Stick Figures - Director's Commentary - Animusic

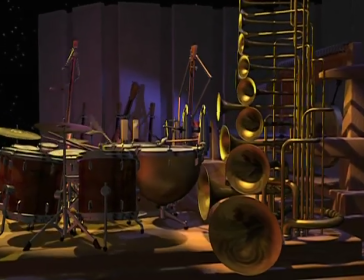A comment about these horns. Horns obviously don't look like this.
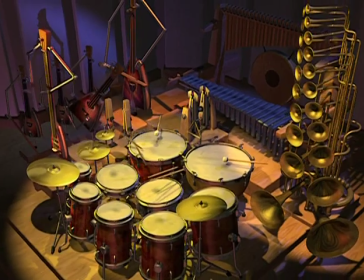These horns are more like part of a pipe organ or a theater organ, really, in this case, driven by air blowers under the stage, which you can't see.
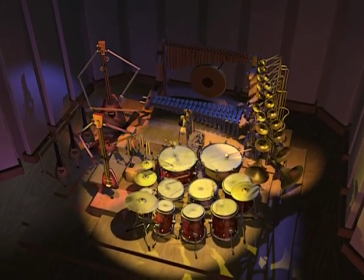I'm just kind of telling you that they're there. Obviously, horns don't move like this, either.
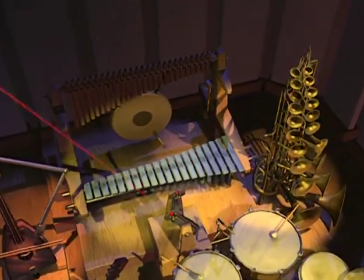Real horns don't squash and stretch when they play. So why do we do it here? It may be obvious, but I'll say it anyway, if we didn't, they wouldn't move at all.
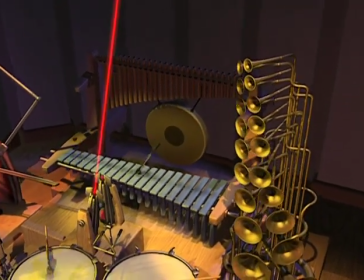That wouldn't be any fun. A lot of times we have to exaggerate, if not create something that's totally not there at all in order to visualize a certain sound.
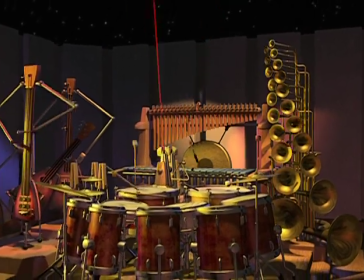What about lasers? What sound do real lasers make? I've seen a lot of lasers in labs and stuff, and they didn't seem to make much sound at all.
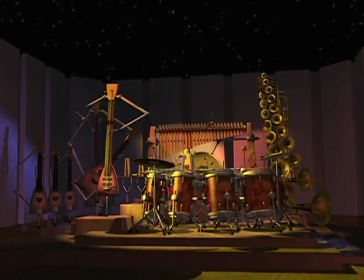But these lasers do. They're a special kind, I guess.